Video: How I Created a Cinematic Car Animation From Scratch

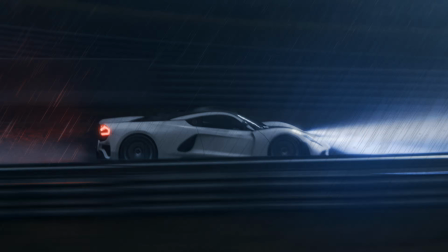In the start of this year, we made this little teaser called Elation. In this project, I was trying out a lot of different approaches, just seeing how powerful Blender really has become with the viewport compositor, with the help of some AI tools, even with the help of Eevee. Yes, one of the shots in this animation was actually done in Eevee, but I don't think most people would notice.
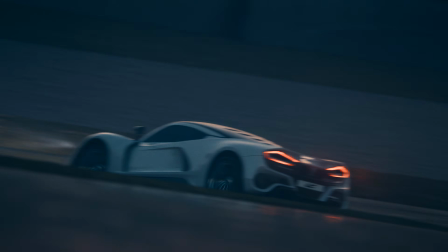I'm gonna try to share as much as possible with you today, trying to not go too much into detail, but teach you just enough so you can apply all these different hacks and tricks into your own projects. If you like automotive, this is probably a pretty good video for you to watch, so stick around.
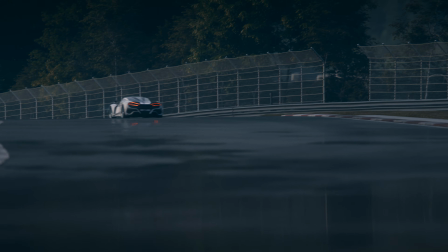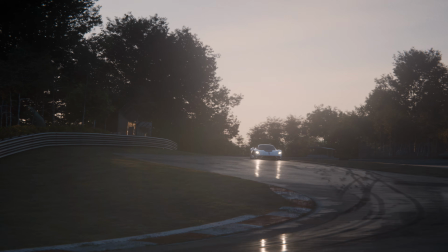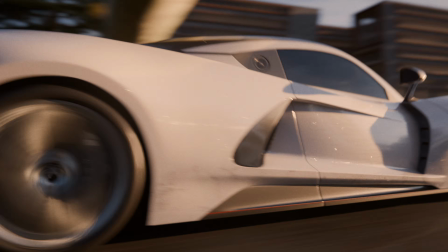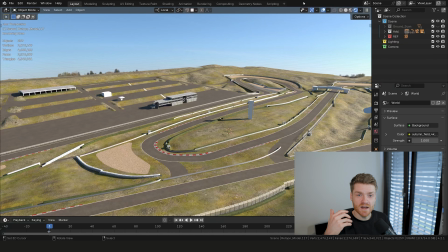A really important thing about this animation was the environment, and a lot of people have been asking about how we got the environment and how we basically set it up.
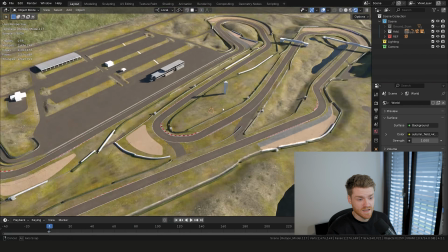This is actually the base mesh that we used for the animation. And as you can see, this is not super detailed, it looks pretty basic.
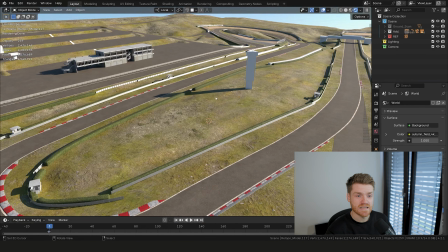The true value of this mesh here is that it's coming from real life data.
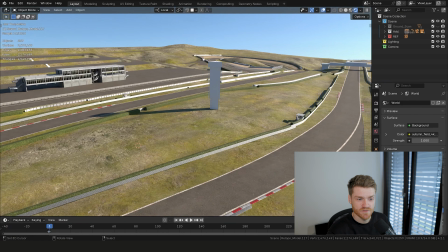You'll start to notice when you look closer that it has a lot of the elevation and the track actually makes sense.
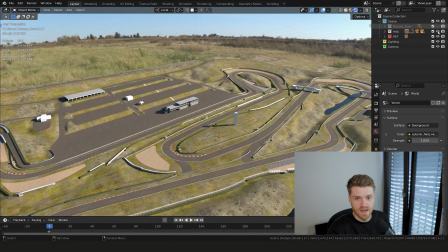So this here was actually based on a scan that you can buy online of this track,
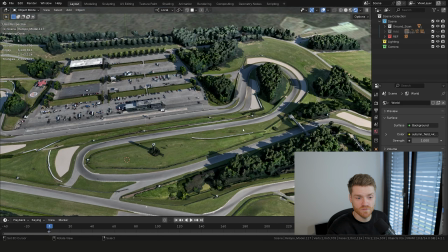so you can also go on Google Maps and sometimes you can find this 3D telemetry data in there.
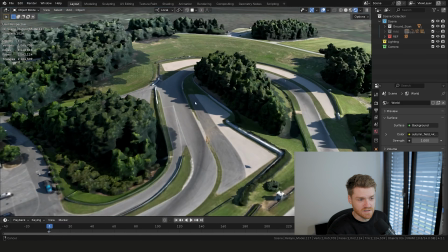And you can see how this scan, this is a drone scan, it has all the beautiful details of the track, and it's actually the best reference you can get of how the track looks,
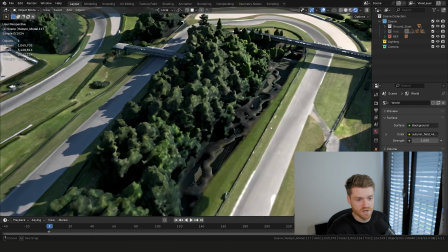because you can see it and sort of discover it in 3D space. So this here is Sven from the Launch Control team.
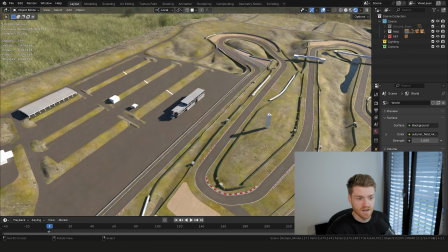He was the one who actually took this scan and was building out a proper mesh for it.
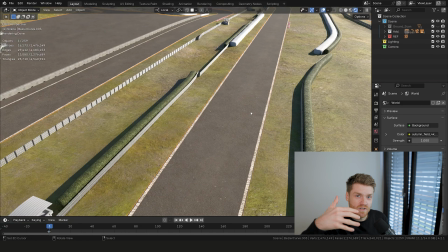And why do we actually build out another mesh when we already have the scan, you might ask?
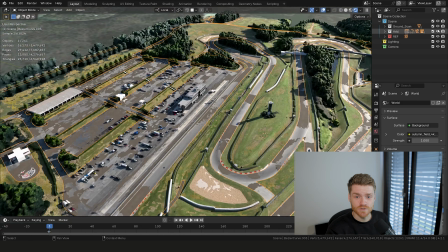The reason is the scan looks great from distance, but as soon as you get close,
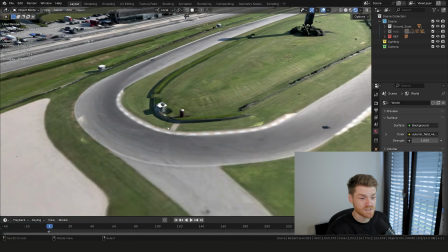then you can start to see everything falling apart, and you can see how low quality and low res everything is.
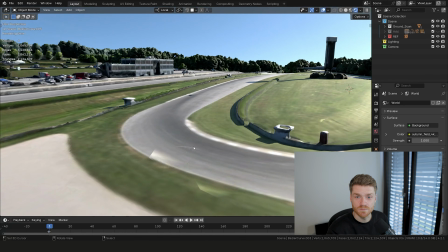So you can see there's no way we can put a camera here and make a nice shot because we simply don't have enough detail, neither in the mesh nor in the textures.
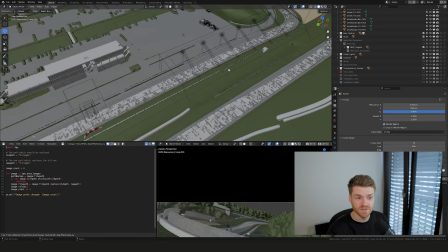So as an example, this is one of the actual shot files.
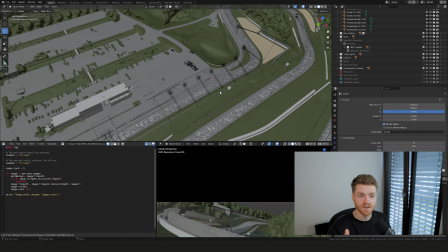Actually, this is the look dev file, or the look development file, which was the first one that we were working on when we were doing the short.
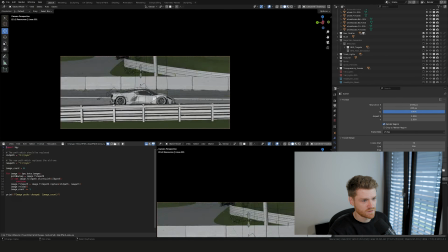So this here is for the first shot where the car is sort of driving here on the side, and you have all these nice lights casting reflections on the car.
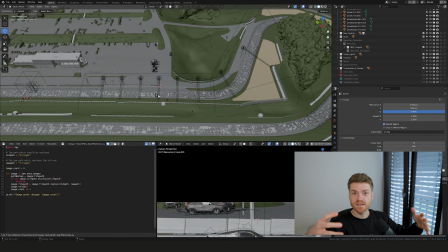And again, here, what we've just talked about, like taking this base mesh, which doesn't look super detailed, was exactly what we did. And then we started to add in the lighting, and after that we started adding the detail we needed.
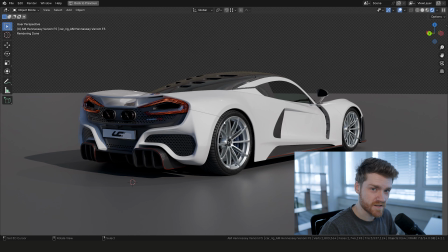So what we want to do now is prepare our Hennessy Venom car model, because that's also essential. I mean, this is the hero of the shot anyway. So what I usually do is to start what I call a look dev file.
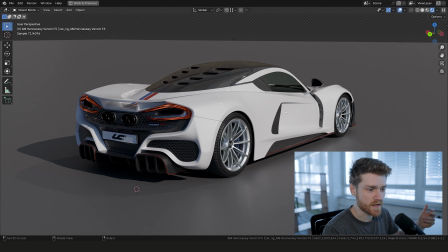So this here is just a file where I set up an HDRI map and I start to dial in the materials of the car to get them all to feel right.
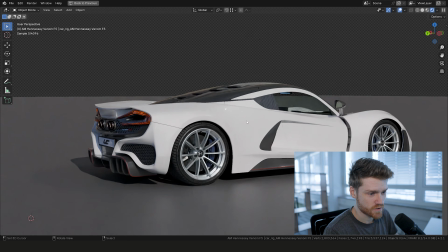And then afterwards, I'm going to use this in all the different shot files. You can see here we have some white car paint that has a little bit of that glint inside of it.
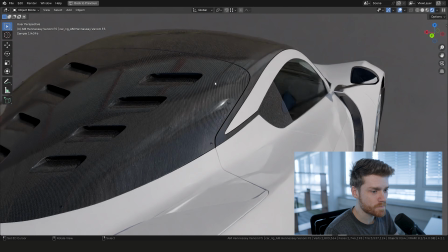We have some carbon fiber that's set up, has a nice clear coat on top. And here you can sort of make sure that everything looks balanced and good.
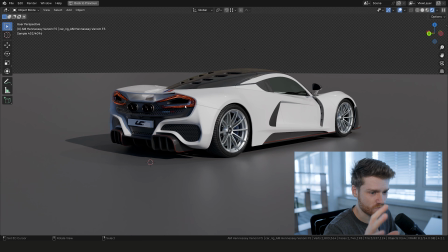One of the most important things when working with colors for cars like this, or for anything that needs to be looking realistic, is to make sure that it's not too bright.
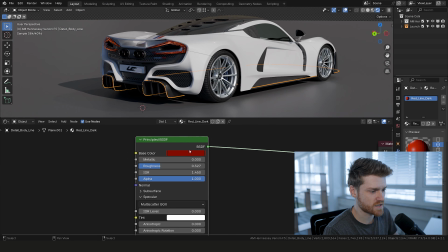As you can see, this red color here, many people have a tendency to just take the red and then boost the value all the way to 1, like something like this.
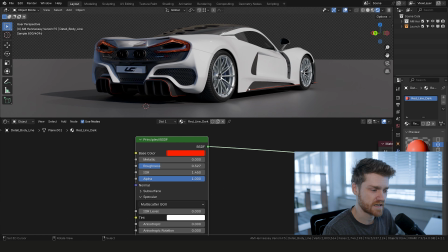But you can see it's almost emitting light now. It doesn't look very realistic anymore. And this is our sense that it should be 1, but actually it shouldn't. It should be more like 25% value.
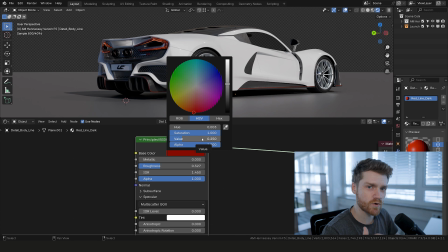So you can keep the saturation super high, but drop the value quite a bit more than you might think, which would actually still look very red and very strong.
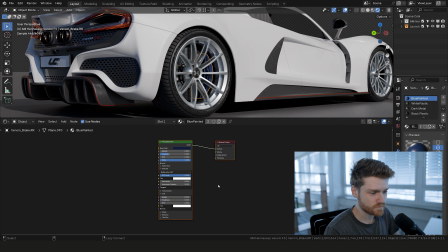The same thing goes on with like these brake calipers. You can see here, again, nothing complicated, but just here we have a very,
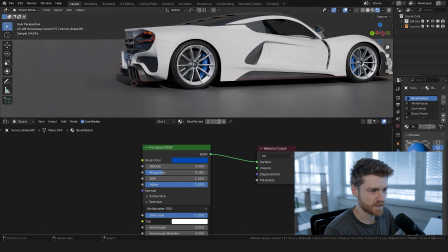very low value to make sure that these are not like blue like this, because that will instantly make it look very CG and very fake.
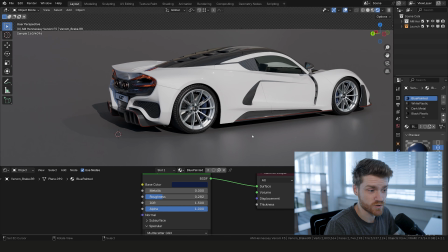There's also a whole bunch of other tricks you can use to just improve the shading of the car.